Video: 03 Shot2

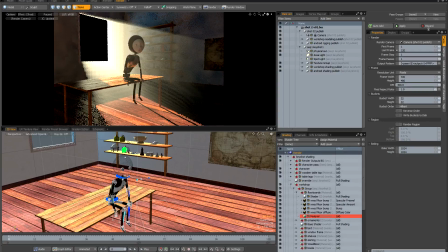[8:26]
So I'm going to go back to the render item and just set up my global illumination to match the previous scene. So first of all, the most important thing is to limit the indirect range to 2 meters. And I'm going to increase the indirect bounces to 2, and increase the indirect rays to 256.
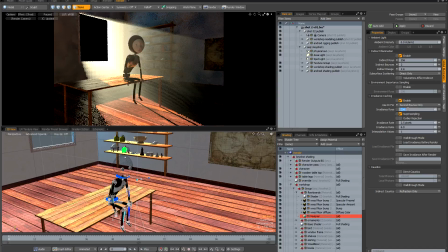[8:45]
I'm going to set my irradiance cache to be on second bounce only, and I'm going to set my irradiance rays to 512. And once again, I'm just going to refresh preview just to make sure that everything looks as expected. And this time when I refresh preview, I can see I've got a problem.
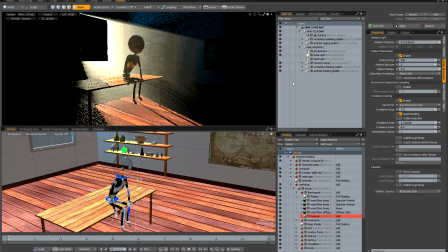[9:04]
The scene is way too dark, and it appears to me as if when the GI rays are terminated after 2 meters, they're not finding the environment. So I'm guessing this is a problem with the referencing, but it's easy enough to solve. I'm going to go to my environments, and I'm going to create a new environment.
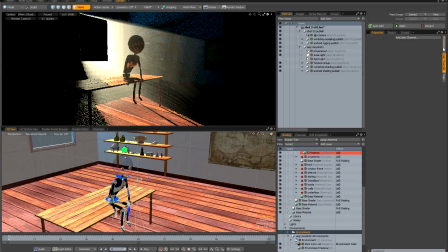[9:21]
So I'm going to go to the item menu, create environment, and I'm going to make sure that this new environment is only visible to indirect rays. And I'm going to grab my environment HDR, and I'm going to instance it, and then drag it into my new environment I've just created.
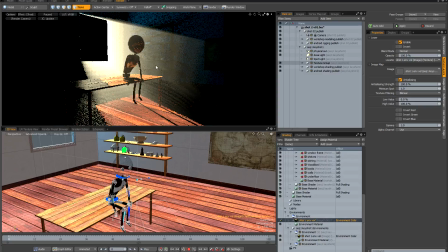[9:40]
Just drag this into here. And now, hopefully, when I refresh preview, everything will be back to normal.
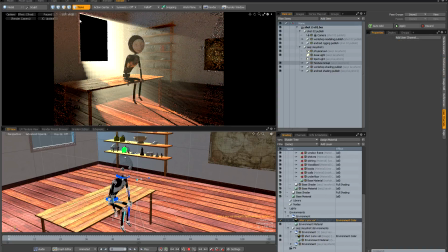[9:47]
And with preview refreshed once again, I can see that now my lighting and my GI match the original shot perfectly. However, I've got a problem with the reflections, and this relates back to this referencing problem I'm having with the environments. Unfortunately, when you're working in production, you get these kinds of problems all the time and you need to find workarounds.
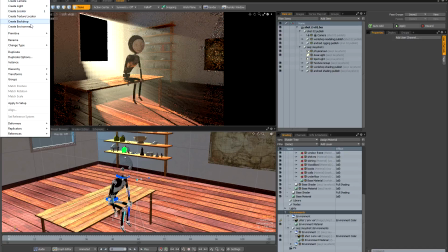[10:06]
But once again, it's pretty easy. I'm just going to create a new environment item and I'm just going to expand it.
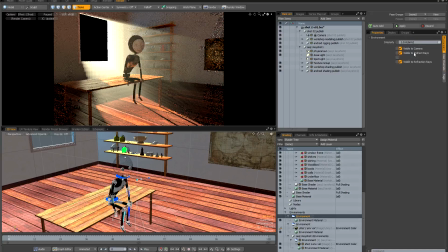[10:13]
And actually, while I'm here, I'm also going to make sure it's not visible to indirect rays, and I'm going to match the intensity of my original environment from the reference. And then I'm going to go into this environment here, which is the one that's missing.
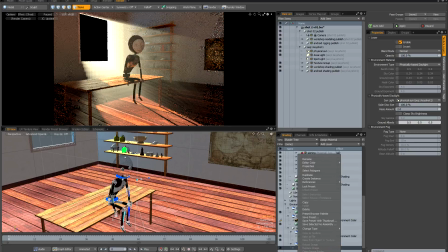[10:29]
And once again, I'm going to instance this environment material and then drag it into the new environment I've just created. And once again, I'm going to unpause preview to see if the workaround has fixed my problem.
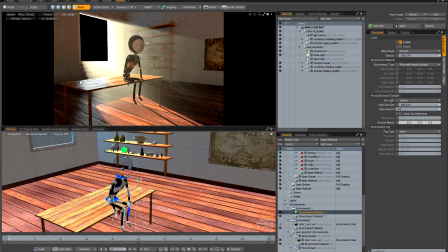[10:44]
And with preview updated, I can see that the reflections from my environment are now showing up. So that's great. I've managed to work around my problem. So the only thing remaining to do is just to tweak the lighting so I have a bit more light on the character's face.
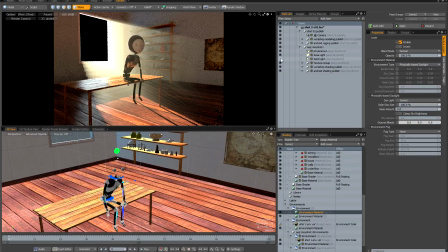[10:58]
And what I'm going to do is I'm going to re-enable the spotlight that I had from the previous scene,
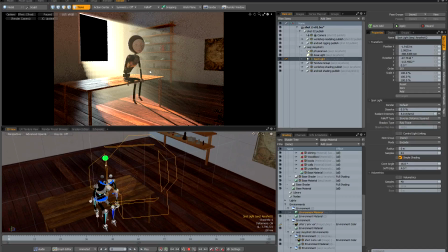[11:04]
but I'm going to move it so that it shines more directly on the character's face. So let me just pause the video while I do this.
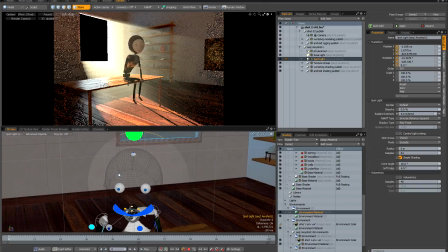[11:12]
So what I've done is I've set my 3D viewport to look through the spotlight, and I've just moved it into position. So I'm just going to quickly unpause preview to see how things look. Wait a second or two for it to update.
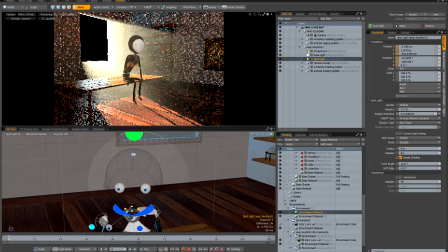[11:24]
I can see straight away that the light is way too bright, so I'm just going to select it here and I'm going to reduce the intensity to say 2, and that's much better. It's just really just enough to pick out the character's face.
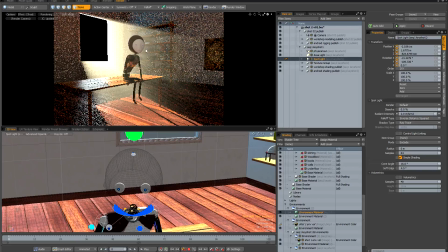[11:38]
You can see the difference when I turn the spotlight off, and preview is just going to take a second to update. You can see his face is very, very dark, but I re-enable it with that intensity of 2.
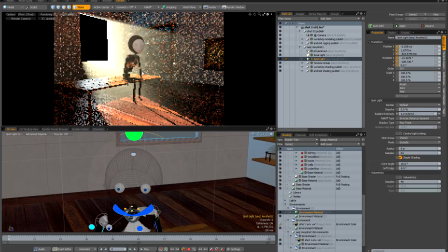[11:48]
It's just enough to help to pick him out. I don't want it to be too bright and too obvious, but that should be enough. So I'm going to pause preview, and another thing I'm going to do is I'm going to set my 3D viewport back to perspective, because otherwise it's very easy to accidentally move the light by tumbling the viewport.
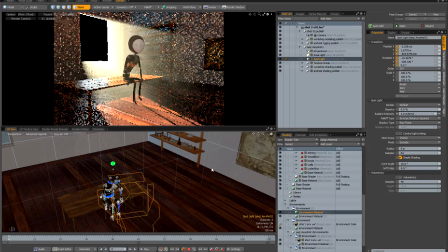[12:05]
And I think now would be a really good time to do a test render just to see where we are in terms of render times.
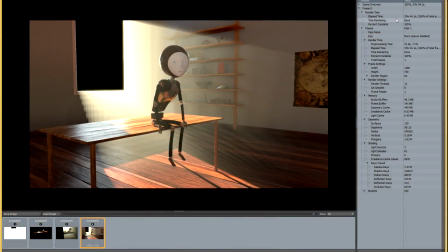[12:11]
And here is my completed test frame, and it's rendered in 37 minutes and 44 seconds. So very much in keeping with the render times we had in the previous shot, and exactly what I'd expect.